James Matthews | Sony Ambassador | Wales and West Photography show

So when I first started out it's about 4 years after I started my career, I started doing loads of boxing videos for Sky Sports, Matchroom Boxing, and I essentially traveled all around Europe to shoot different athletes and different boxers when it was time to promote a fight. And I would essentially make the promotional video for Sky and whoever else was broadcasting to use that video so they could promote the fight. And when you're promoting a fight, boxing for example, you want it to be immersive, exciting, fun, thrilling. And that's it. Handheld is like the only real way, in my opinion, that you're going to get that feeling, right?
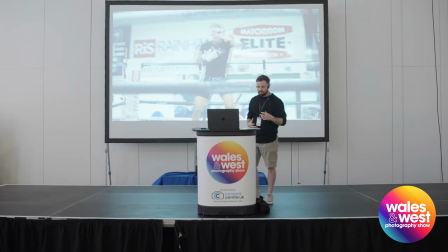So when it comes to shooting fast-paced action, handheld for me is the only way to go about it.
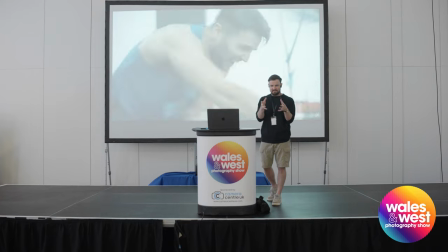Being inside the ring, nice up and close, that fast, aggressive, handheld style movement feels exciting, it feels intense.
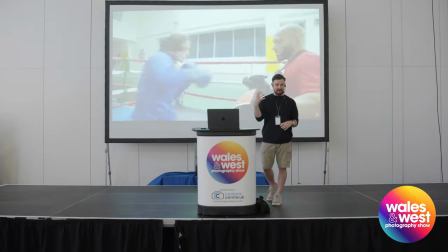I feel like I'm right up there with the fighters themselves or with the athletes. And that
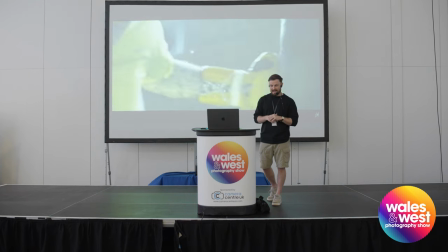for me is why I'll only really use handheld movements in them fast scenarios.
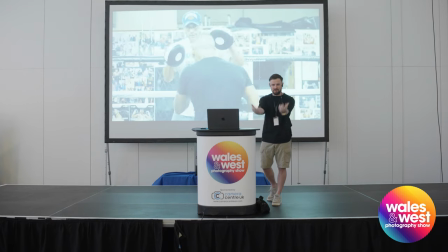Because this is just an exaggerated version of how you can throw your audience into a scene using camera movement.
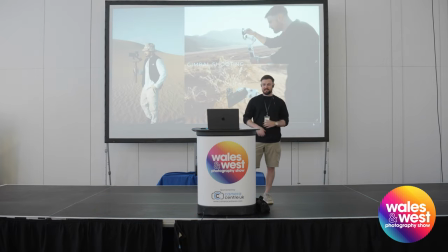Gimbal shooting. There's so many different styles of shots we can do with a gimbal nowadays. I mean, you can mimic different shots like booms where the camera goes up. We can push in like we would on a dolly or on a track.
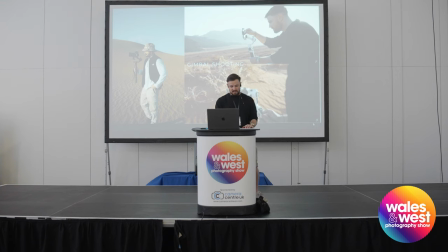And we can really use this incredible tool to help tell a story and give a feeling from our frame, essentially.
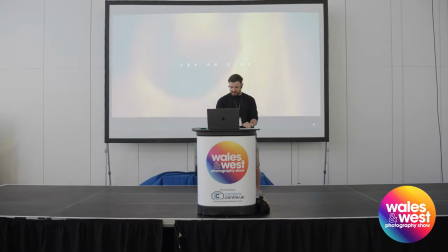So these are going to be the gimbal shots from Sky on Fire. The intro shots.
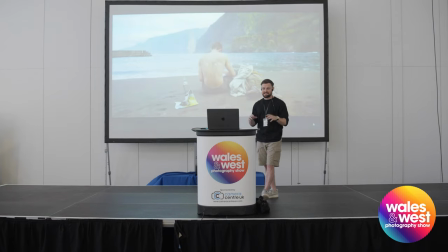So on our very first shot, you can see we're just pushing into the scene. And I actually want to pause it on this one here, because for me, when I'm starting a film, this is called an establishing shot, by the way.
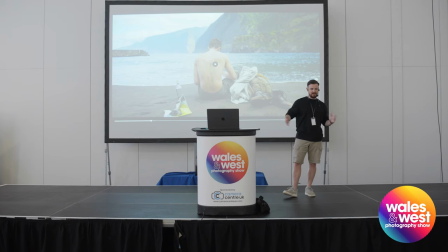Does anyone know what an establishing shot is? Yeah, okay, cool. So we're essentially establishing our scene.
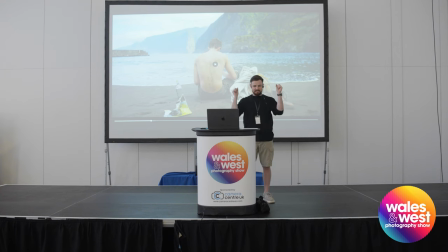We're giving our audience as much information, depending on how much you want them to know at this point. We're giving them, I was in this point anyway, giving the audience as much information as I want, as I could. So, center of the frame, we've got our main subject. We can see on his back, he's probably had a bit of a rough time.
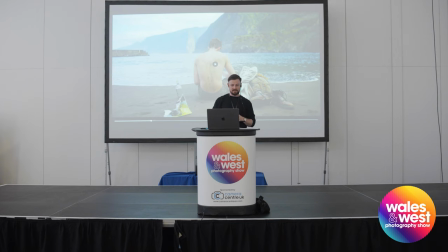He might have been traveling for a while on this. What we can see is a remote island. And obviously, in the frame, we've got a few little bits of some props. Bag, boots, tells us a little bit about the character. Instead, even though we don't actually know who he is or can see his face, we can see the back of his hair is a little bit damaged.
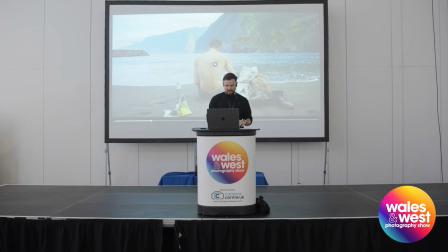And obviously, we've got a map and a bottle in the foreground there. But the most important thing I want to talk about is the movement of the camera. See how the camera pushes into the scene. It brings off.
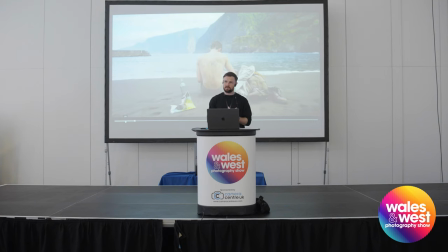It brings the audience forward. It emphasizes intensity. We're building the intensity to the scene, and it essentially just pushes our audience forward.
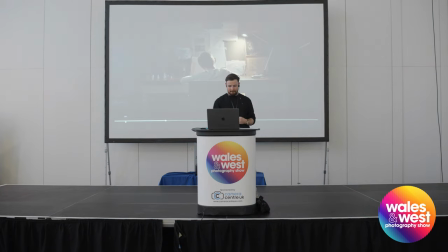It knows that we're going into something now. And I do this all the time when it comes to my films.
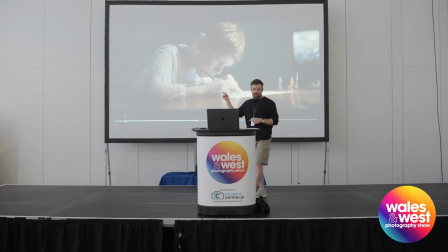Like, that was another intro shot to a short film that I made there.
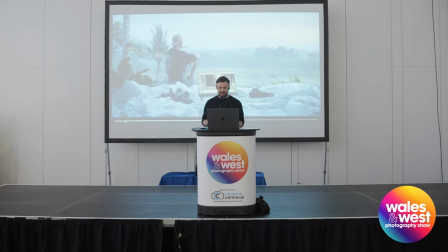And for some reason, for me, pushing in on a scene is probably my favorite shot, because it just builds that intensity.
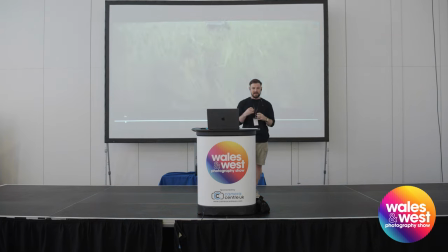It builds a bit of anticipation. It also builds importance to what's in front of the frame. So it's really important that you actually think about that. Think about what I want to do with my frame. How do I want my audience to feel?
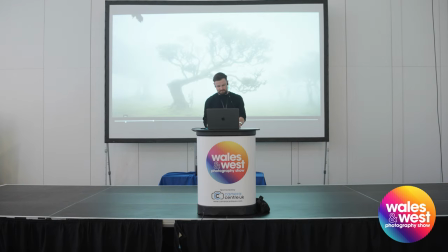Are we traveling with the scene? The orbit shot.
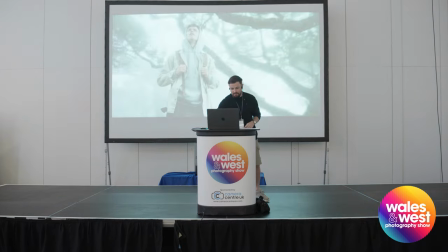Orbit shot is obviously when you've got your static subject in the frame, and the camera moves around our subject.
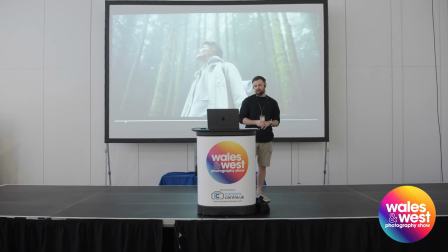I don't know about you guys, because obviously it's very subjective, but for me, this feels very immersive.
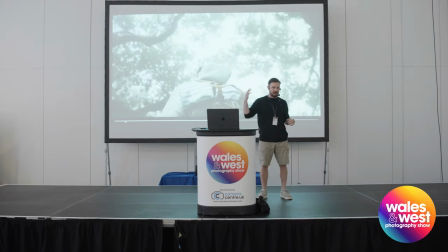It feels like this character is all consumed by the background. They're consumed by their environment.
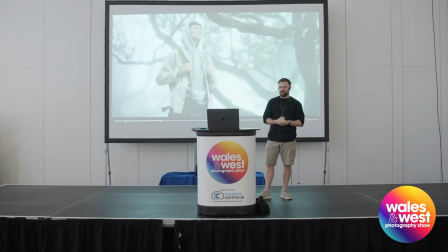They're in awe at what they're looking at. And we're also showing different aspects of the character's face.
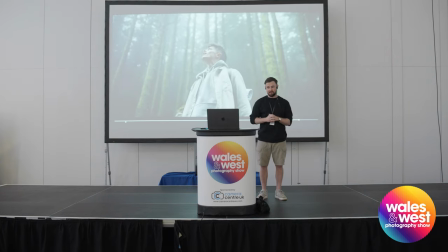So we're seeing all of the character at this point. We're showing their emotions.
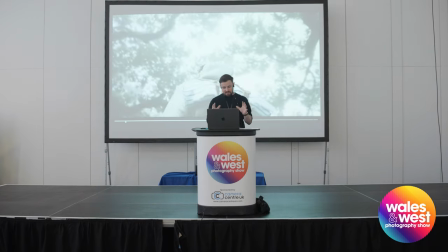We're showing how in awe they are, but most importantly, it's all-consuming.